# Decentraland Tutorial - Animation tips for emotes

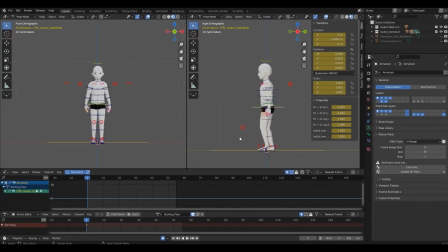If you're not familiar with animation you might find it hard figuring out where to start from to bring your remote to life. I'm Isa and in this video I'm gonna share some tips that are very helpful for the animation process especially for the people who are new to this.
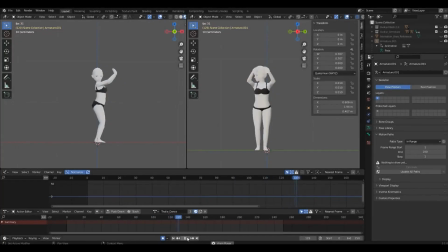Tip number one. Reference. Reference is everything. Never start an animation with only what you have in mind because that will be a total disaster. The mechanics behind movements are a lot more complex than what we envision.
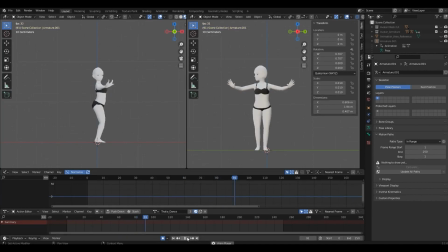So before you even start, gather plenty of reference, the more the better. For Thalia Emote, for example, I used five different videos of her executing the same move so I could better understand how it worked. Study the movement, pay attention to the physics involved, try to reproduce it if necessary.
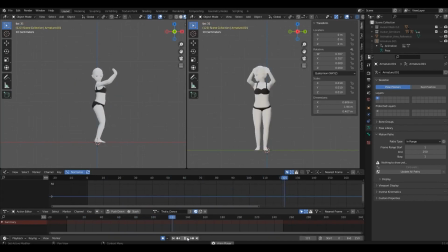Only then you will be ready to start. Tip number two. Animate from different perspectives. Never animate from only one viewpoint.
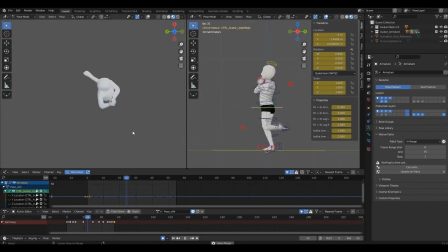The motion may look good from the front but might be out of balance from the side and too exaggerated from the back. Change viewpoints. Try it from the user perspective. Test top and bottom too. Add new windows if you have to. Make sure the animation looks good from every angle.
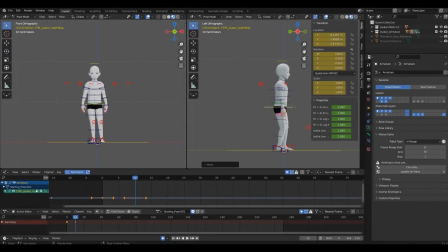Tip number three. Movement starts from the hip since it's our center of gravity. I always start my animations from there. I block the whole action with only hips and feet if it is IK.
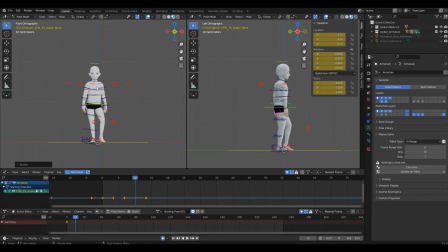And if I'm happy with the result I start adding other controls like the spine and the arms and fingers. This is called layered method because the animation is done each part at a time.
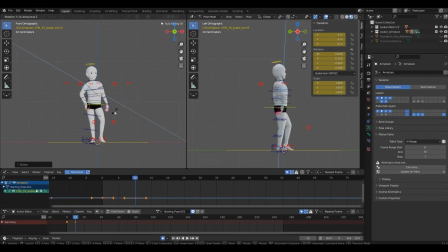Do not spend too much time polishing and adding a lot of detail in the blocking phase because you'll probably have to change a lot of that later on.
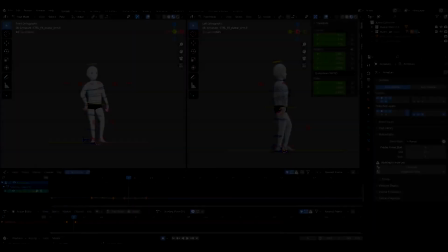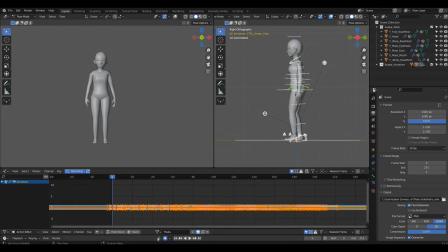Tip number four don't always edit the same animation clip. If you want to make some big changes just duplicate it so you still have the original one in case you don't like what you did. Duplicate as much as you need it's better to be saved than sorry. You may end up with many clips but that can be a good thing.
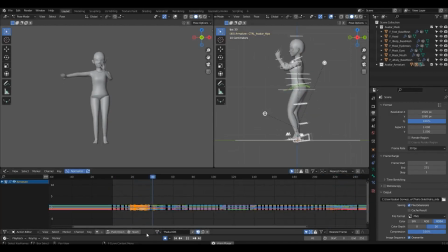You can copy the best part of each into the final animation. For the Thalia Emote I had nine different versions of the dance. In each new version I would add something here, polish something there until I got the result I wanted.
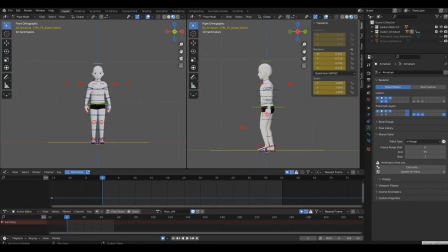Tip number five, pay attention to arcs. Movements that follow natural arcs will create fluidity and avoid unnatural and inconsistent animation. Blender has an awesome tool you help with that called motion path. It can be found in the object data properties for the rig.
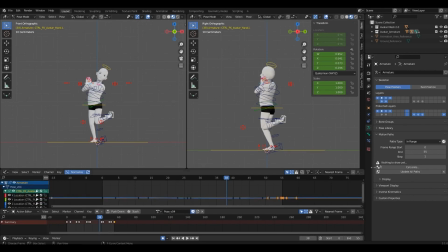To use it just select the control and choose the start and end frames for the clip you want and click on calculate. It works best if you select the end controls of a chain like hands, feet and head.
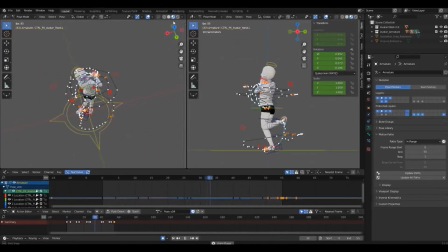You can create multiple arcs at the same time and to delete them just click on the X next to update all paths. If your animation is feeling stiff and the motion isn't fluid, this tool will give you a visual cue of where the problem is.
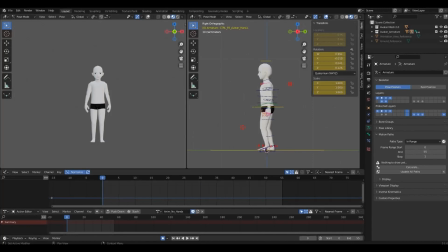Tip number six, pose your bones. Hands, fingers and head usually feel stiff because they are left unposed and some people won't even bother animating them at all. Don't be lazy, add some movement to every bone, even if it's just a little.
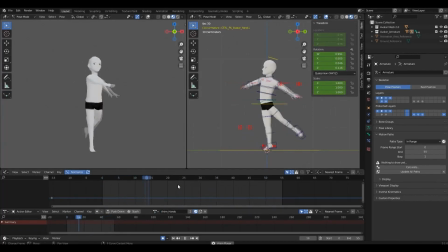These kind of details will make a huge difference in the final animation and will give it a more natural feel.
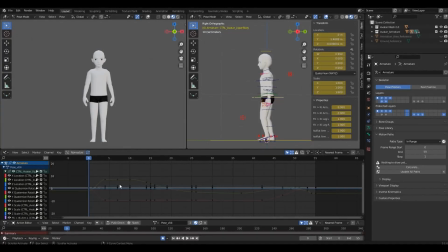Tip number seven, do not overuse keyframes.
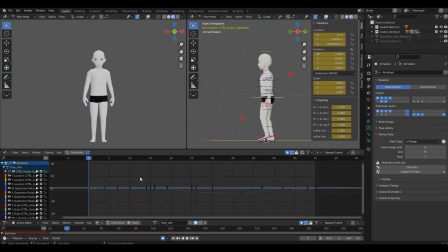Check our graph editor and search for any unnecessary keyframes. Less will give you a better interpolation and it will make it easier to edit.
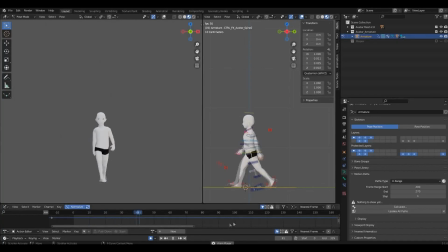Tip number eight, reality is boring. Exaggerate. Even if you use a really good reference, copying it frame by frame, chances are the result won't be that impressive.
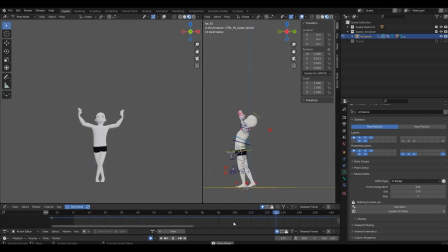Exaggerate arms, movement, arcs, jumps, spins... Even if you're not going for a cartoon style, make it appealing. This will give your animation that extra spark.
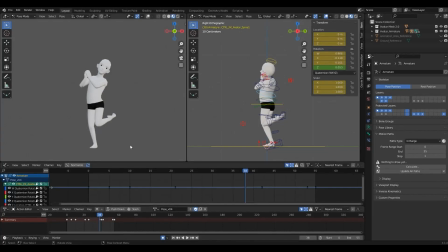If you want to go deeper into the animation process, I highly recommend studying the 12 principles of animation.
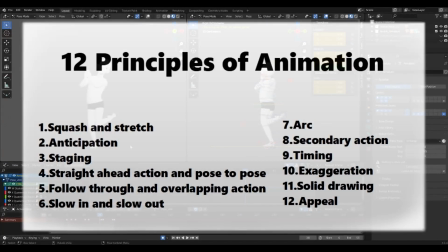They were introduced by Disney animators in the 1981 book, The Illusion of Life, and are considered a theoretical base for all animators. Even though they were created for 2D, most of them fits 3D animation perfectly and will really help you understand the mechanics involved in motion.
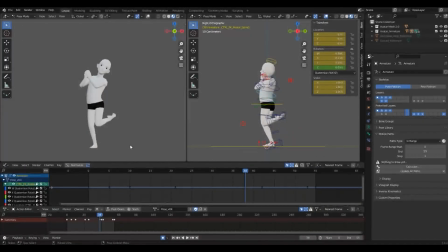Hope you enjoyed this video, thanks for watching and until next time!